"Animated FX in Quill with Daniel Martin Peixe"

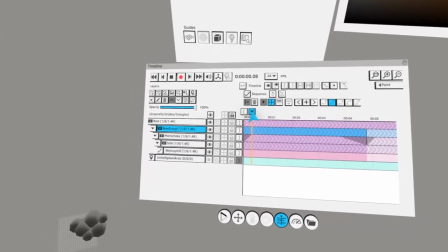So now we're gonna create a lot of draw calls by doing this, but this is the way I did it.
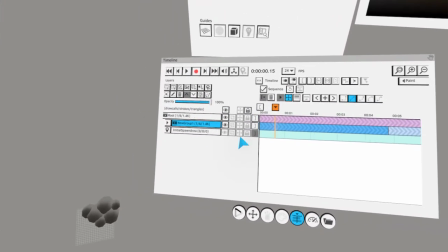So I don't know how I managed it to work in the remedy, but it worked. So we duplicate this whole thing,
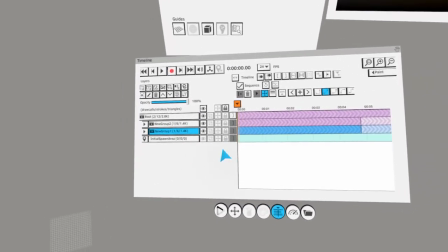and we use the same trick as before, just by
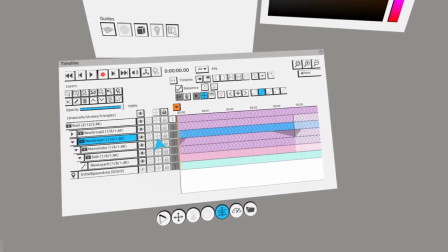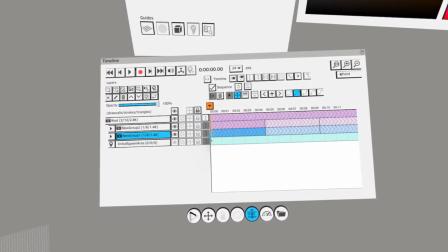offsetting
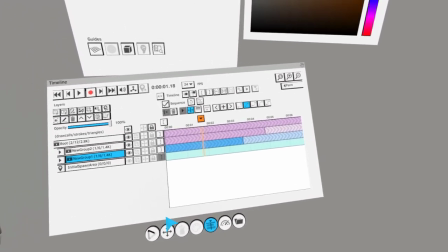the loop, so it doesn't really begin and in the same frame. So we have a little offset between these two groups, right?
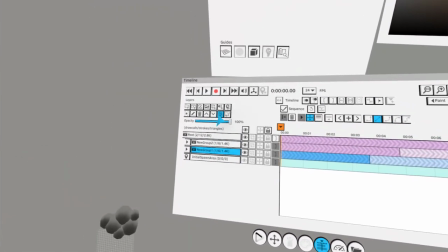So let's create more of this.
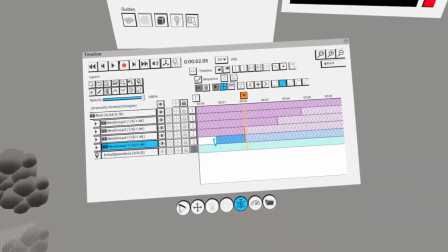And, you know, enough amount until we,
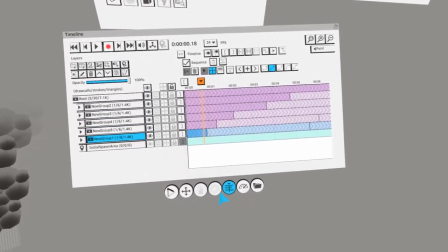you know, always watching the draw calls, I guess. At the moment, there's nothing.
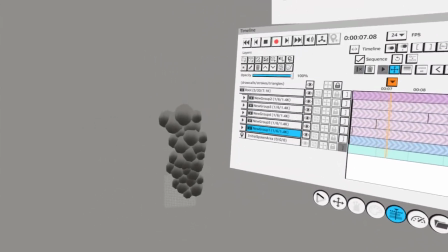So we got something going on, right? Something like a smoke column.
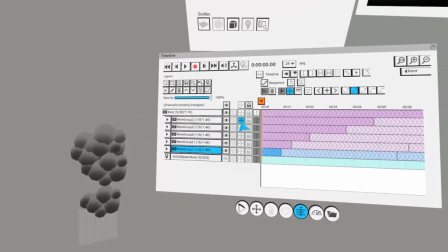And I did a bunch of duplicates, but each duplicate is exactly in the same position. So let's play with that too.
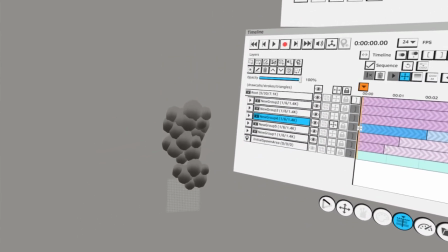Let's just make it a little bit different, right? You have recording on still.
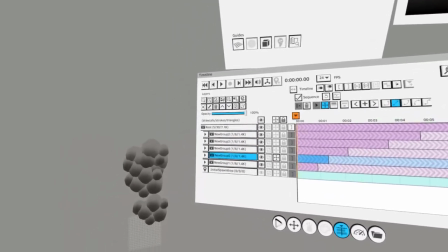You have the auto key. Yeah. I think it doesn't matter for this, but yeah, just in case.
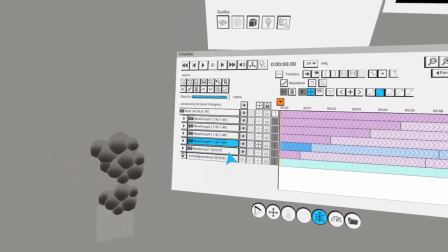I didn't have anything selected, right? It will still set a key, but I think since you're not animating it, it's fine.
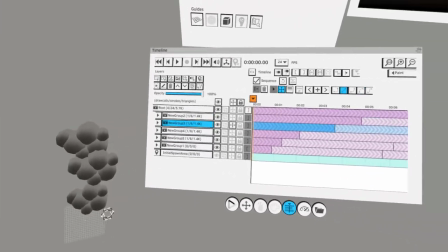Yeah. Yeah, when you do this, you want to make sure that you're not recording.
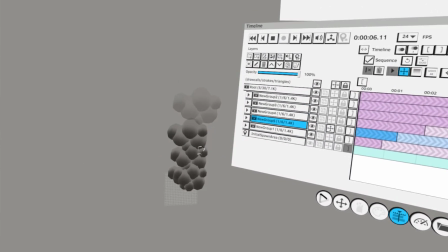So it's cool, because even when it's playing back, you can go ahead
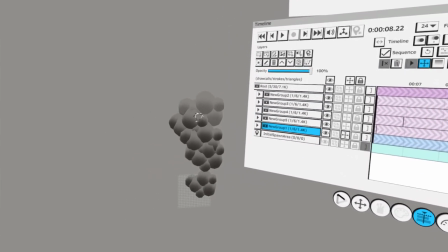and kind of tweak a little bit the positions of this so they look a little bit different.
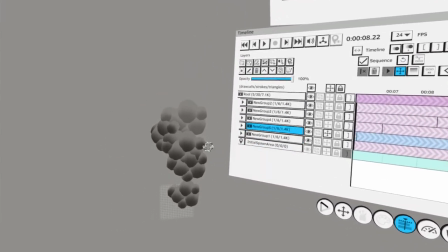You can even, maybe one of them is kind of around it,
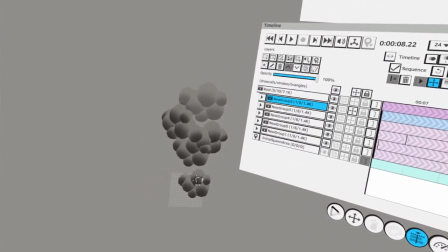you know. It's hard to know which one is which, but that's okay.
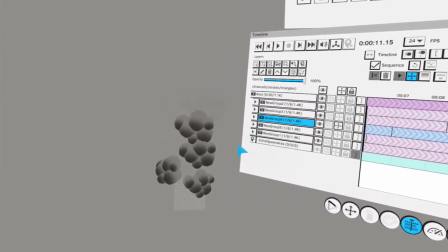So this one is a little too far.
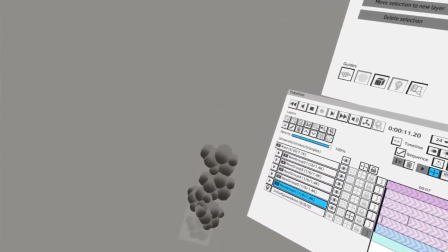This one is a little too far here, but that's okay. It's all about trying to get this variety, right?
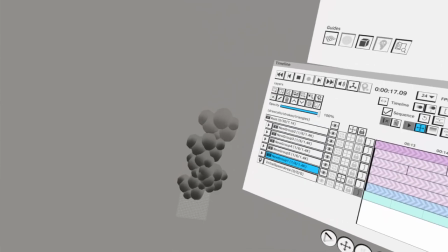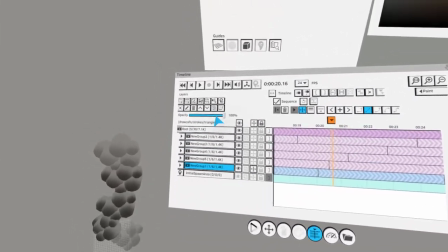We can do some more duplicates of this.
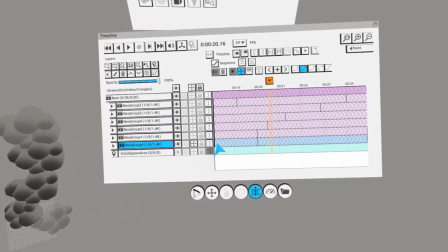Again,
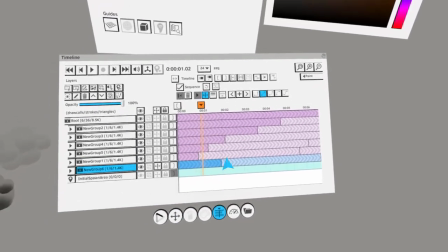changing the offset so it's not exactly the same. It's very random how I change the offset.
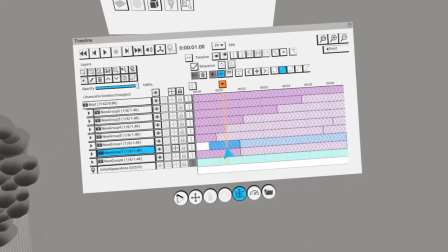I'm not following any particular rule.
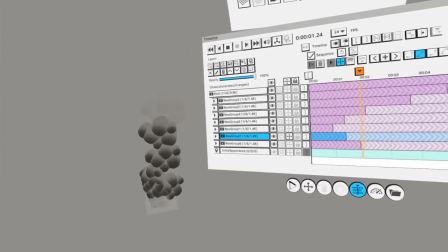I just randomize this so it's they're not kind of doing the same thing.
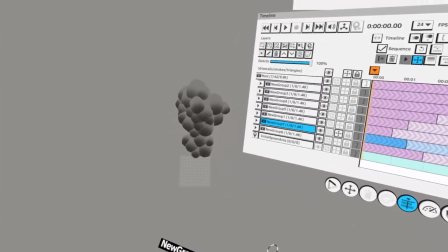Another way to get variety on this
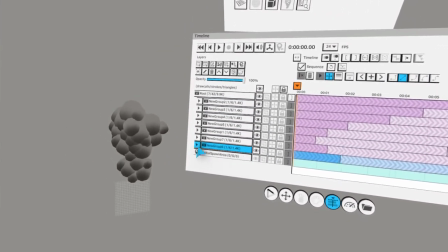is by going inside of the groups and say, okay, which one is this one?
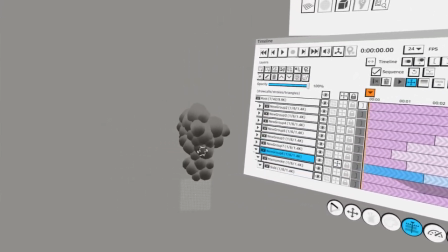This one? Okay. This one.
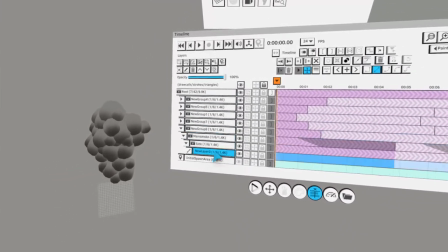And then going inside of the groups and going to the actual geometry and,
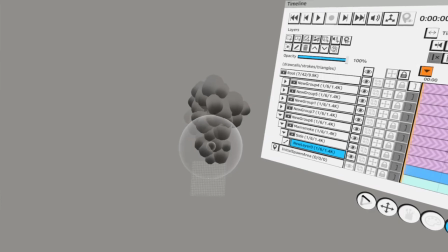you know, do a little bit of the difference thing here so it doesn't always look the same.
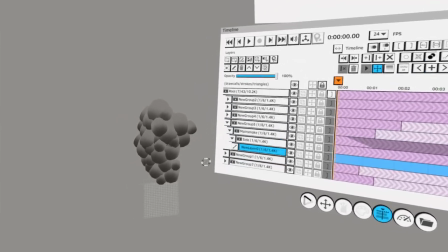You know, going in randomly into each group and see, okay,
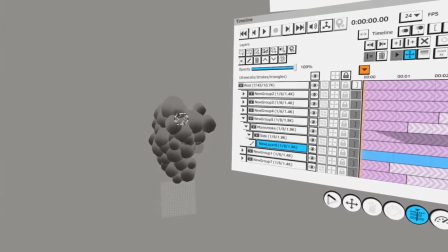here maybe instead of that we're gonna do this, so it looks a little bit different.
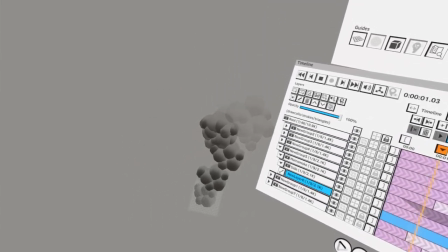I don't know, so we're starting to get a little bit more variety on that.
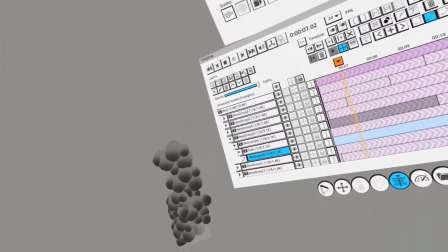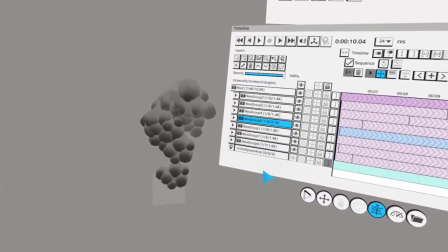And I think that's it. That's how I did this.